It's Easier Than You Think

I wanted the paint to really stick out in 3 dimensions, to really feel really real, so I tested some materials first.
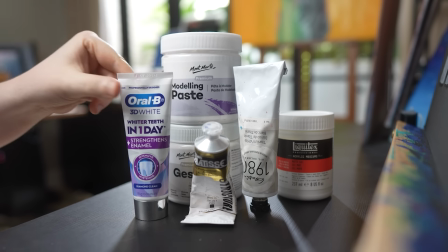[4:14]
I had acrylic paint, oil paint, gesso, gel medium, modeling paste, and toothpaste.
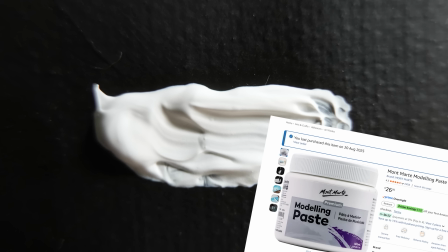[4:21]
The modeling paste, cheapest available, was by far the best.
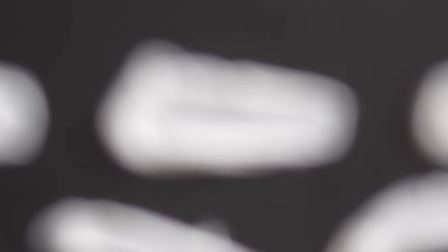[4:25]
First, the opening, zoomed in on a single stroke, which I couldn't get the size I wanted in focus with my current camera lens. I don't have a macro lens, they are expensive, but I do have these, which are cheap as chips macro extension tubes,
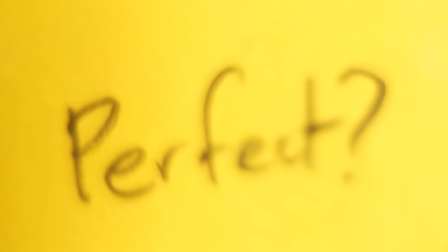[4:41]
which you can add to your camera lens to get it to zoom in further and focus at a shorter distance.
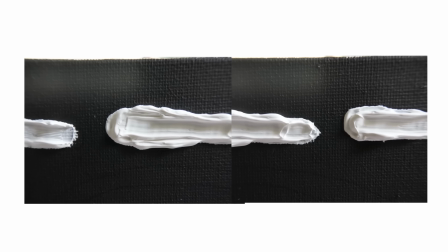[4:46]
It is not perfect, the edges do get well blurry, so for the longer brush strokes I combined 2 different shots for the front and back of the stroke,
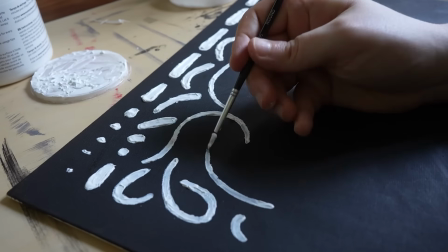[4:54]
and I had to get so close to the brush strokes that they were practically touching the lens. The rest of the frames were much simpler
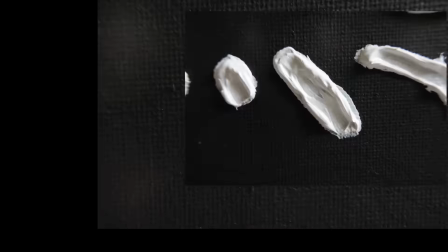[5:00]
to paint and photograph. I put them together in a sequence in After Effects, and here's what that looked like raw.
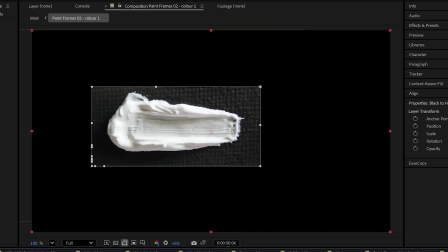[5:08]
Which is a bit much.
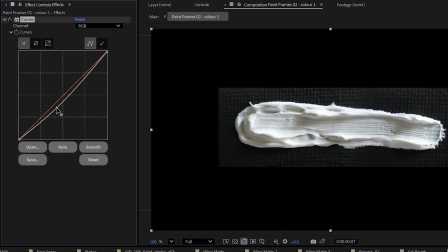[5:11]
So then I masked out a solid black layer over the top to only reveal the strokes I wanted, and added a curves effect to increase the contrast.
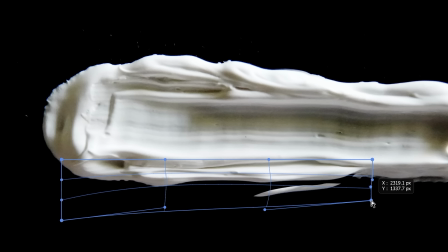[5:19]
A few of the first paint strokes were boiling a bit too much for my liking, so I adjusted those frames with the warp tool in Photoshop and removed some of the messier brushwork.
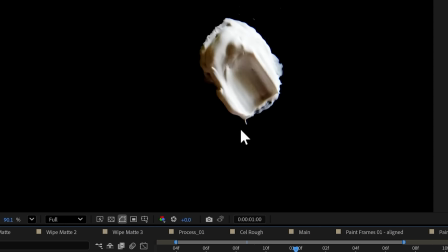[5:28]
This one little bit though worked well, as I felt it was kind of flicking around as the brushstroke turned, so I kept that one in.
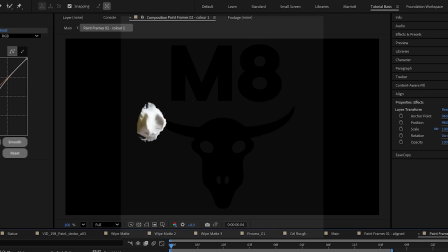[5:35]
The whole point was to make it feel hand animated, so I don't want to go and clean that all away by being super precise.
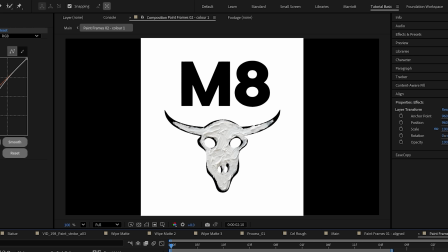[5:41]
I still needed to resolve this to the finished clean vector logo, including the M and the 8 that I hadn't painted.
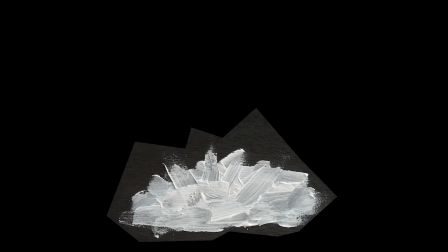[5:47]
So I created a matte to reveal them, by painting a few frames of a semicircle getting larger with brushy textured edges.
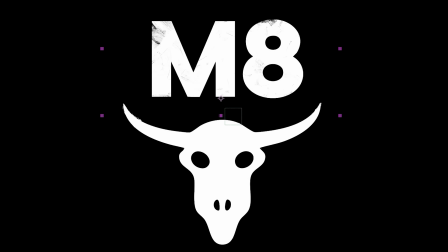[5:54]
Using curves again, I boosted the contrast so it would work as a luma matte, and used that to reveal the skull logo and each of the letters. The great thing about creating textures by hand from scratch for projects like this is that not only do I get a custom matte created for this project, but now I have this that I can use in every other project I want. I can simply click it and drag it into the next project.
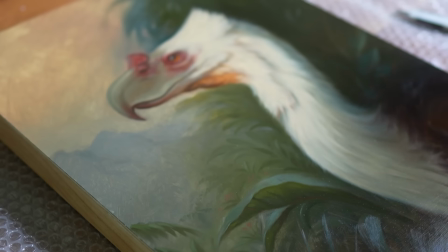[6:16]
I also received, from across the world, this incredible painting of the prehistoric Foros Racus, painted by Jan Maitart himself.
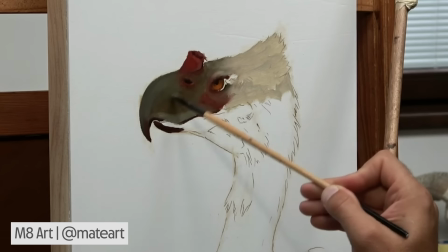[6:24]
I adore paleo art, so this is now one of my most prized possessions.
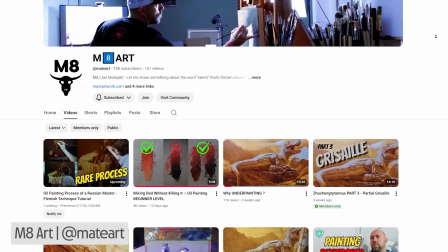[6:30]
You can see him paint the whole thing on his channel. If you are at all into painting, you should subscribe.
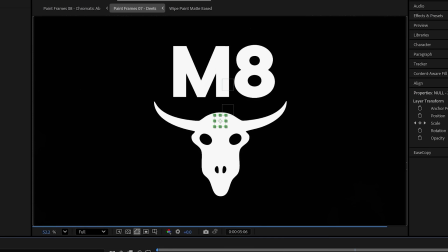[6:37]
No one is doing it like him on YouTube. I added a bit of a looping texture over the top of everything, a slow zoom out, and it was finished.
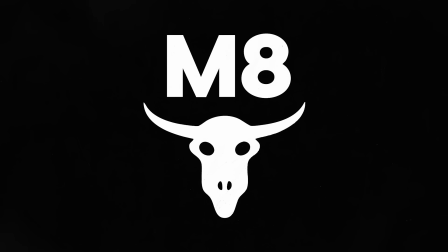For some effects, it is worth going the extra mile and getting the paints out for something like this, but the most important thing that's going to help you in every project you make is a solid foundational knowledge of the fundamentals.
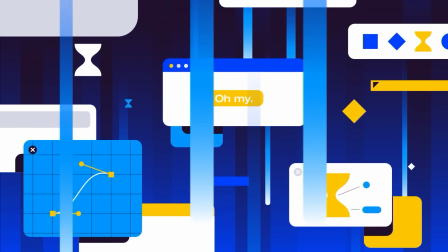[7:02]
The principal techniques of motion, timing, spacing, what to move where.
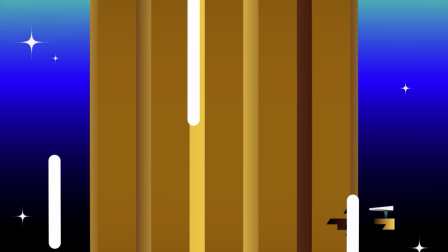[7:06]
Not just how to move it, but why you would move things in a certain way to get the result you want.
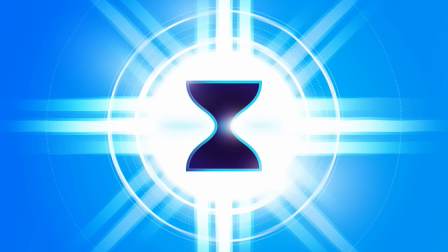[7:11]
And that's exactly what I teach in my course, Motion Foundation. I designed it to be the best introduction point to learn the world of motion design.
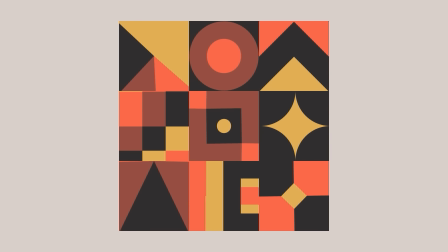[7:18]
Not only learning the software skills, but the application of animation principles. Not just how to turn dials in After Effects, but how to use motion to tell your story and get the result you want, whether that is flat and graphic or rich with texture.
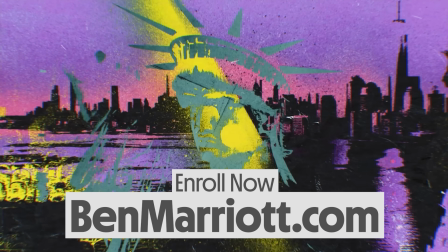[7:32]
Enrollments are open at benmarriott.com.